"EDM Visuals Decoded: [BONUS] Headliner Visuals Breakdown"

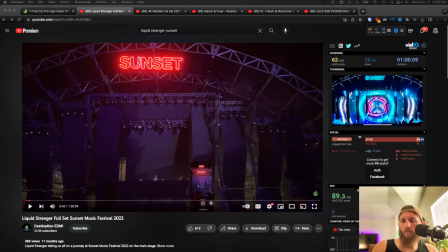(0:01)
All right, we're going to do a quick little breakdown of some very big artists' visuals. Now, when you're an artist this big, you have visual people, obviously.
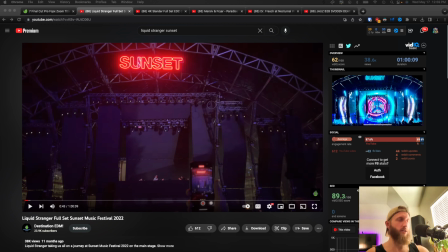(0:15)
You have a label is helping with this. They have, artists that are designing these things for the artists on the label. So usually you have some resources when you're this big because you're touring and you got to focus on a lot of stuff. But when you're first starting out, you don't have these.
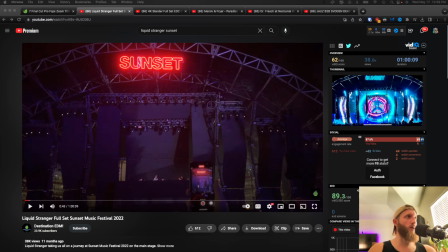(0:33)
So I want to shed light on what is going on with these visuals on a deeper level, because if you don't know production, it's going to look like this is magic. Like there's a lot of things that you have to worry about, and there really isn't.
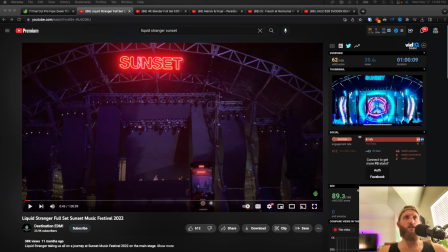(0:48)
You just have to kind of give it a little bit of creative direction, and then from there, learn as you go. So let me break down some of my favorites. I'm going to go over Liquid Stranger. I'm going to go over Slander. I'm going to do a immersive music video.
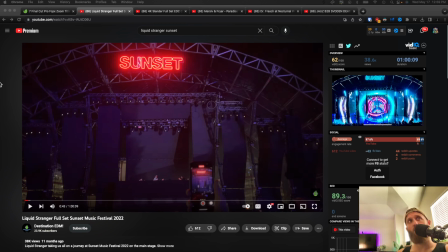(1:04)
I'm going to use Dr. Fresch as an example, and then Jaws back-to-back sudden death. So these are all headliners. Doesn't really matter the genre. Everybody does this. Everyone's going to have different visuals, obviously.
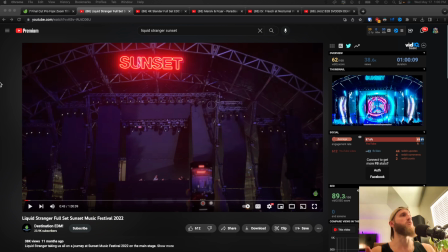(1:17)
Like there's the EDM world is huge, and this is really up to you creatively what you want to do. But I just want to show you what's going on so that you can kind of craft your direction where you want to go. So let's start with Liquid Stranger. This is at sunset in 2022.
You've arrived here at a critical moment.
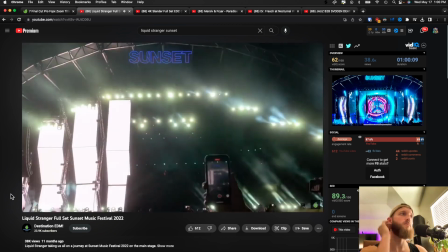(1:38) Take over the control. Spaceship.
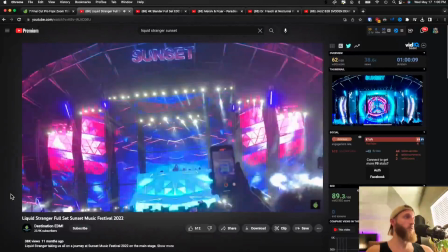(1:46)
Now those look pretty dope, right?
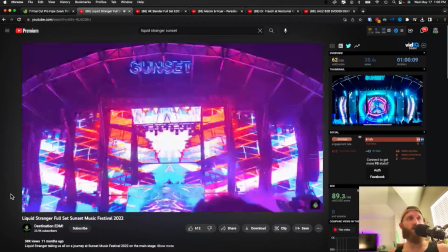(1:51)
Cool thing is a lot of these visual artists put assets up on Envato. So you're going to see some similar stuff.
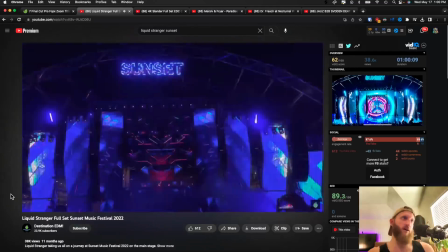(1:59)
They obviously don't put the ones they use for Liquid Stranger up there, but they'll have, maybe their second best stuff.
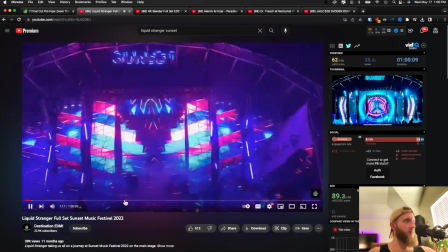(2:06)
But this is what's going on here is
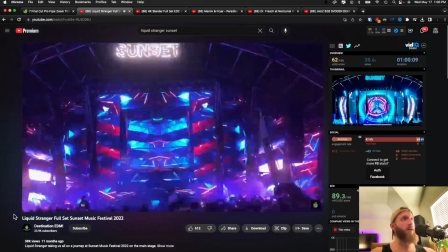(2:11)
there's a video playing in the background that a VJ is controlling.
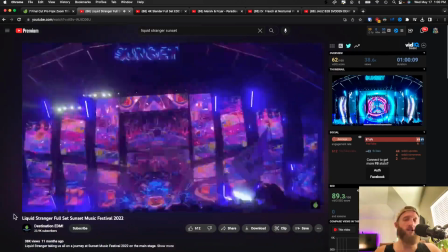(2:16)
VJs are DJs for visuals.
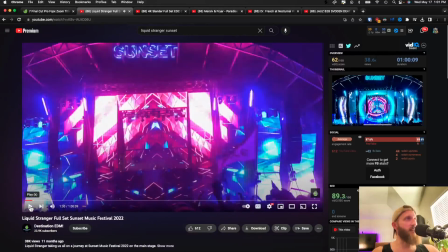(2:18)
And what they do is they layer these things just like we layer tracks together. We blend tracks together. Or sounds when we're producing. So the VJs will craft an experience like the DJs craft an experience,
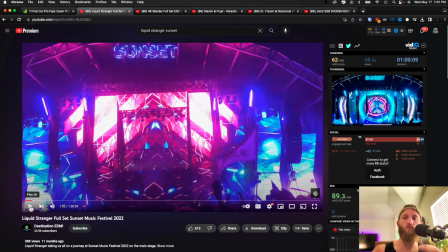(2:36)
but you have to provide them with some sort of direction that you want to go, or they don't know what your project is. So Liquid Stranger is obviously very trippy and very psychedelic, so this makes a lot of sense for him. The visuals are also amplified by the production on stage.
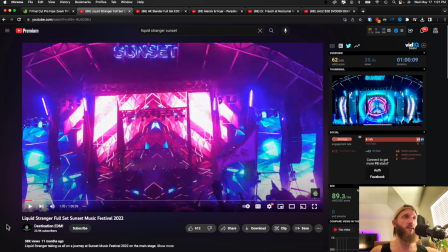(2:53)
The lasers and the lights have a lot to do with it as well, and they sync those up together to give you a very immersive experience. Let's go in here, though, because he gets really, really complex with his...
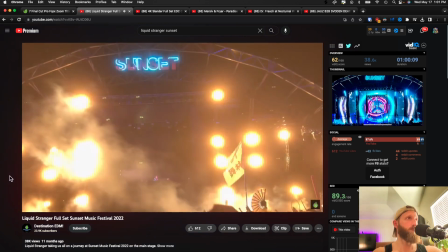(3:05) Hope you guys are doing amazing out there. Don't forget to drink. We're in Florida, and I am the Liquid Stranger.
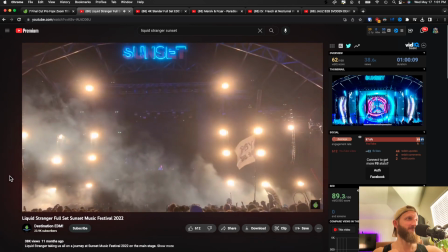(3:11) It's very fitting. I'm going to play my Mac Miller tribute here. Set the Bible.
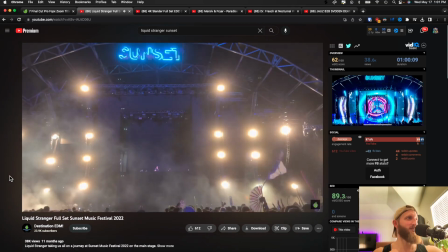(3:17) I love him.
Let's skip forward a little bit.
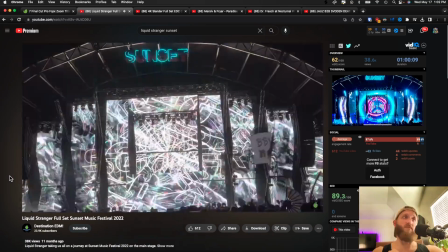(3:20)
So these are pretty complex, but it's a lot of, again, it's just layering.
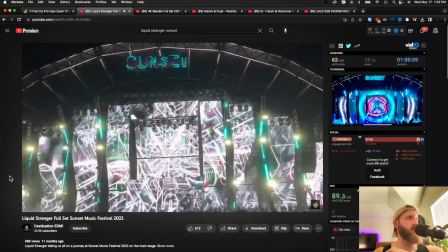(3:28)
This is his logo.
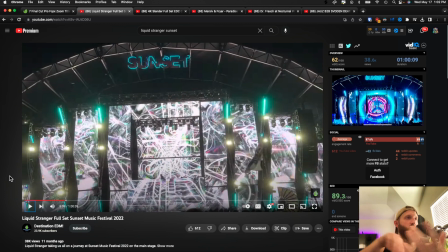(3:29)
If you can't tell, it's his logo mirrored and kaleidoscoped and then duplicated and shot back into 3D space.
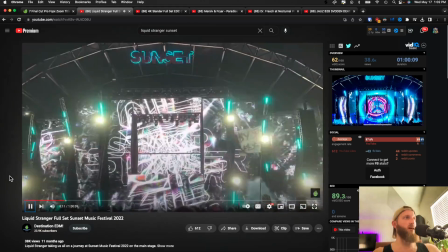(3:38)
So it looks like there's a lot more going on than there is, but it looks really cool.
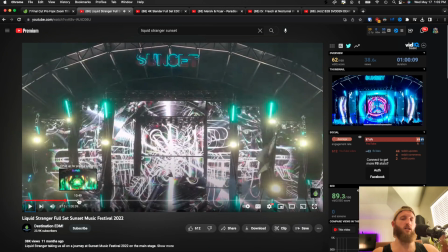(3:45)
And I want to let you know that it's doable. It's not like these guys are any different than you. They started the same place as you. They started the same place as me, and they just got here by a lot of work. Hey, buddy, chill out.
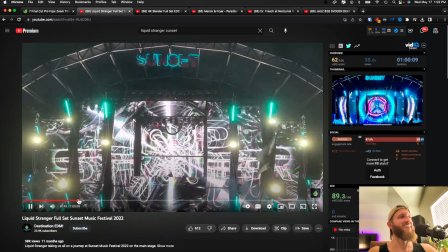(4:02)
You're good. This is my dog, Harvard.